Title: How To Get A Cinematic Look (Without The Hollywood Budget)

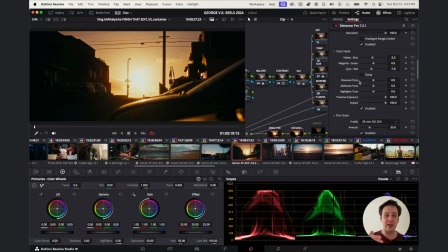We can play with the tones separated out into shadows, midtones, and highlights. So if we wanted the shadows to be a little bit cooler or warmer, if we wanted the midtones to be a little bit warmer or cooler, this is where you get to really play with the customization,
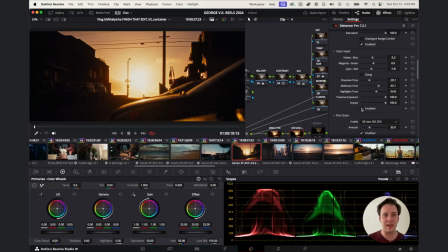right? And we can enable and disable that. That's before and that's after. So it brings in a little bit of that filmic tone. And then this impact, again, slider is telling you how much of the effect you want to be applied.
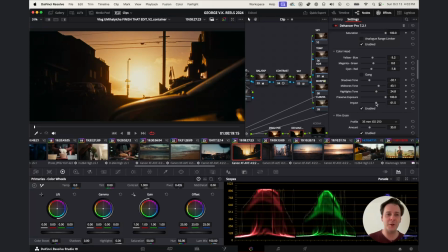So it's usually a good idea to back it off and then see how much of the effect you actually want, right? Okay, so we'll disable that for now. Now we're getting into some of the juicy stuff with film grain, okay?
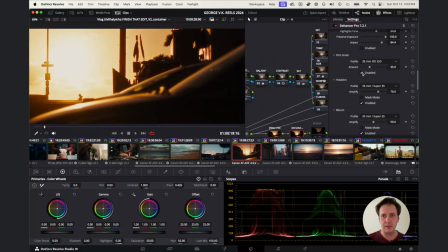We zoom in and I enable that and disable. You can see how much texture it's actually putting on there. It makes everything looks so palpable and so delicious because the grain,
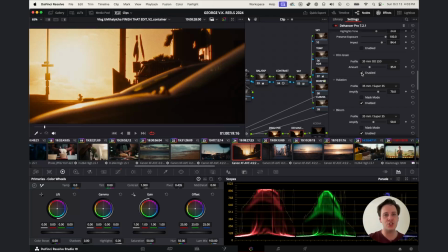what's so interesting about grain is it doesn't just apply an animation of grain across the whole image. It just makes everything cohesive. All the colors start to come together. All the tonalities, all the shifts between highlights into shadows start to smooth out.
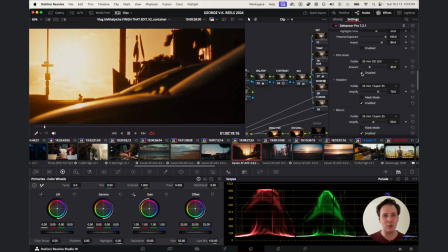It just gives the whole image such a I mean, well, that's the only way I can really say it. It feels like you can actually touch the image, right? It gives it that sort of realness factor. And so we can select different profiles.
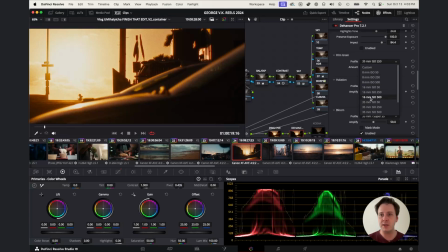If you go obviously to 16 millimeter, it's going to be a lot more grainy. I tend to like something in between the 35 millimeter. And if it's looking too grainy, you can always turn it down, or what I like to do is actually go up to 65 millimeter,
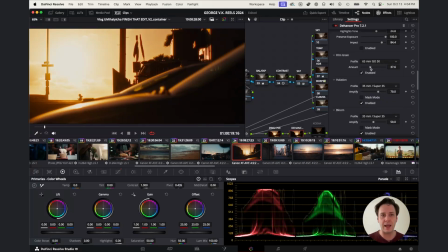and that usually gives me what I want because it's a much more subtle film grain, but it's still there and it still has that effect of bringing everything together. Now, halation. This is a popular topic.
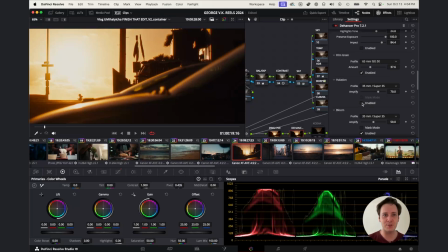Let's see what it's actually doing in our image. So take a look at those highlights, especially right here, right here. See what it's doing? The halation is actually an artifact from film stock.
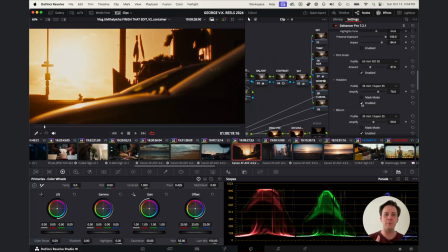Whenever a highlight is recorded onto film stock, the emulsion on the film stock starts to bleed into the darker area. So whenever you have a really bright highlight touching a darker area, that bright highlight,
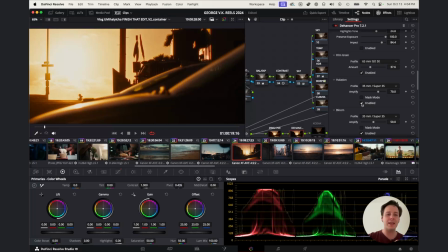because of the concentration of light that's hitting that emulsion, it actually bleeds into a part of the shadow. So you can see right there, it's giving that little glow around the highlighted areas.
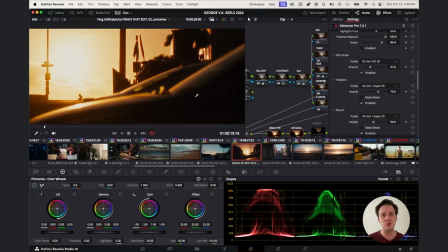And I found that the Dehancer halation effect is so much better and so much cleaner, and it just makes so much more sense than the halation plugin within DaVinci Resolve, or even the halation setting within the film look creator,
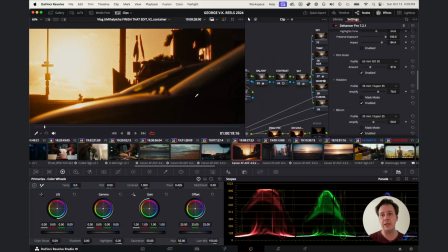which is new, I believe, in DaVinci Resolve 19. So version 19 introduced the film look creator, which is great, right? And I definitely played around with it, but the Dehancer halation looks Just so delicious, so good.
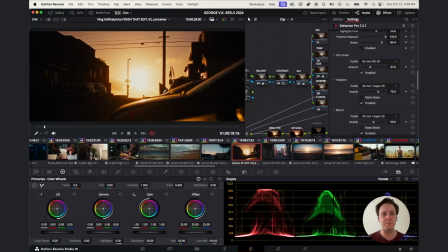I'm gonna press Z to zoom out to bring up to the fit view. And let's move on to the bloom. Right here, you can see if we go and really turn it up, the amplify, you can see what it's doing, right? It's more of a global effect.
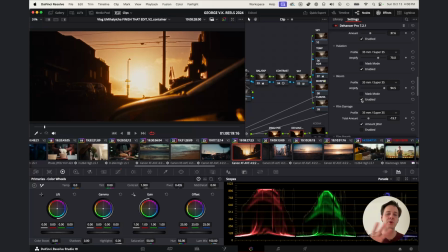The bloom is taking wherever those highlighted areas are and really kind of spreading them out and making them wrap around different objects. So whereas halation is a lot more localized, it's really where those points of contrast between highlight and shadow are.
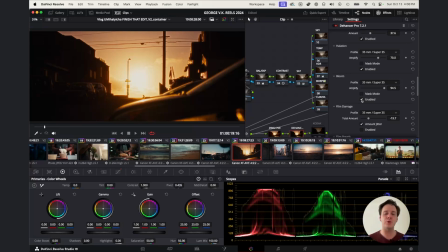It's basically if you were to screw on a Pro Mist filter on the end of your lens, and it takes those highlights and blooms them and really softens them out to give you that film look. This is what it's doing in terms of emulating that in post-production, right?
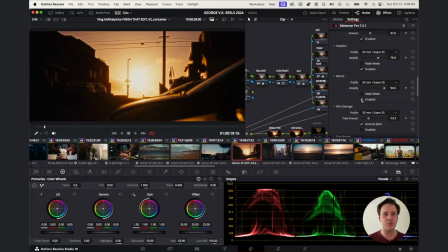So we really amplified this bloom effect to show you, but usually you want to keep it lower. And again, the trick that I learned from a photographer, Scott Kelly, is start your adjustment all the way at 0.
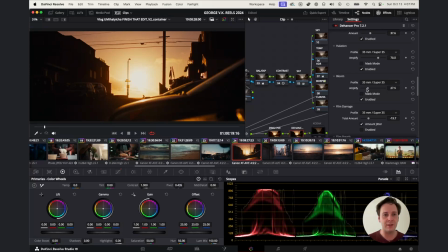And then slowly start to bring it back up. And while you're doing that, you're watching the image and you're seeing what it's doing, okay? And then it's a good idea to turn it off and on to see exactly what it's doing. Because your eyes start to adjust and adapt to the image and to all the effects that you're doing,
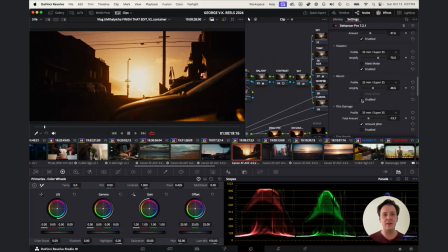there is such a thing as color grading fatigue, right? Because you stare at the same frame of the same image for sometimes hours at a time, making small little adjustments, perfecting it, right? You got to give your eyes a little bit of a rest,
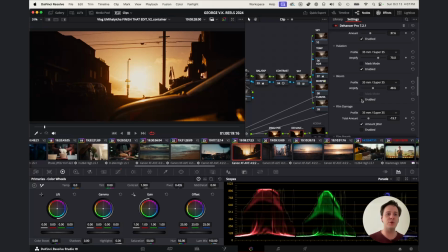and you got to allow for your eyes to see that image in a new light, in a new way. And so this is a little trick that I learned where you can start low and start to bring it back up slowly, okay?
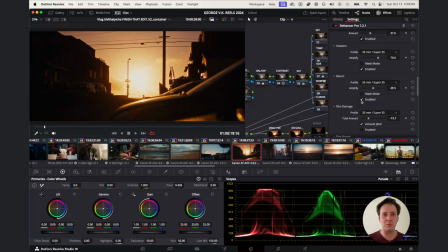So if we enable that, we can see that bloom effect. Now let's move on to film damage. If we enable that, I've found this to be a very subtle effect, but it does give us some nice little imperfections within the image, right?
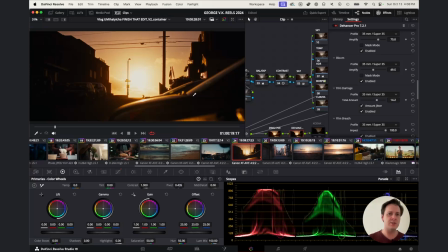Things that you would see on actual film stock with scratches and little dots and little kind of imperfections that naturally would happen because it's a physical medium, right?
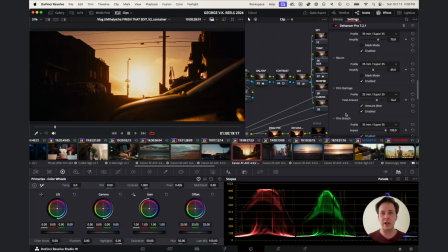It's almost like dead pixels in the digital realm, but here it's actual physical damage to the film. And this effect is basically replicating that. And again, we have some options for 8mm. You can see there's like little hairs that show up and they would actually get animated.
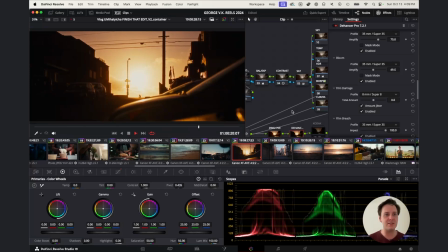So it gives us that nice nostalgic feel. And let's turn off our noise reduction just so we have a bit of a better performance on the playback.
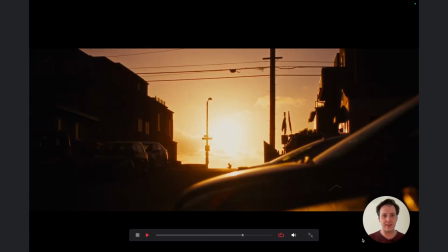And you can see what it's doing. If we full screen that, that's nice. You can almost hear the sound, right, of that, the scratchy sound of kind of like a record player, right?
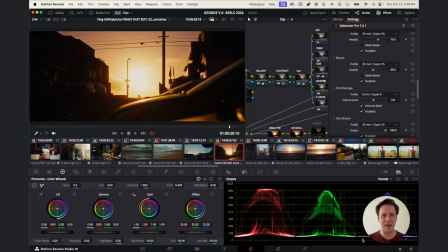This is bringing me back to the olden days. Not that I'm that old, and I actually did shoot with 16mm film at one point. Film breath is going to give you a little bit of that imperfection in terms of the light.
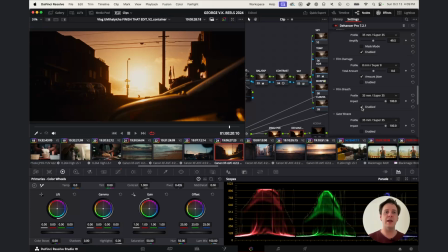So as the light is being shown through the projection, as the film is being projected, there's going to be a little bit of that breath. And it's a very subtle effect. And you can obviously turn it up by going to something like 8mm.
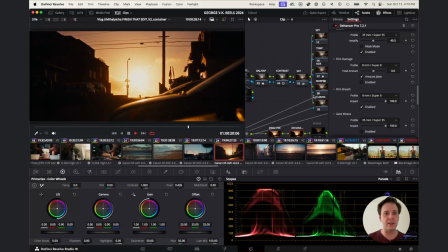It's very hard to really show it, especially with YouTube compression, but
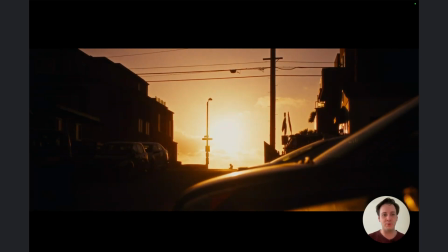it gives it that little bit of a breath. Then we have gate weave,
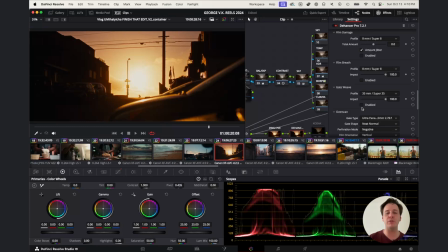and this is emulating the fact that when film is going through the projector, it's not going to be perfect in terms of placement. Okay, so the rivets are not always going to be perfect, and you're going to have a little bit of a shift, a little bit of a jiggle within your film.
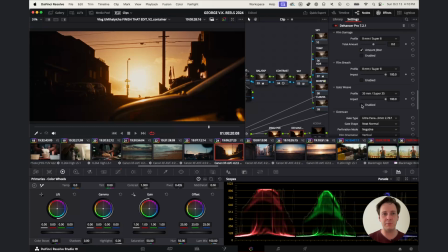So you see, as I enable that, it scales the image slightly because it's going to compensate for that movement, so it has to scale the image up slightly.
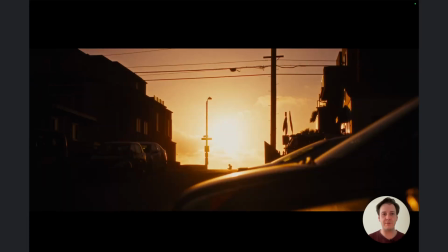And let's make that full screen to preview it better. You can see it's just a little bit of a jiggle, a little bit of movement to, again, emulate that film projection, okay?
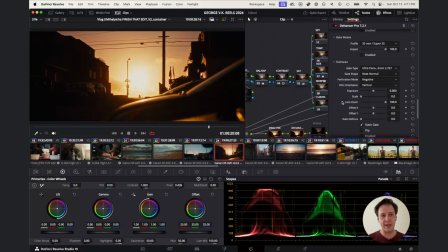Now, overscan is a little bit of a gimmick.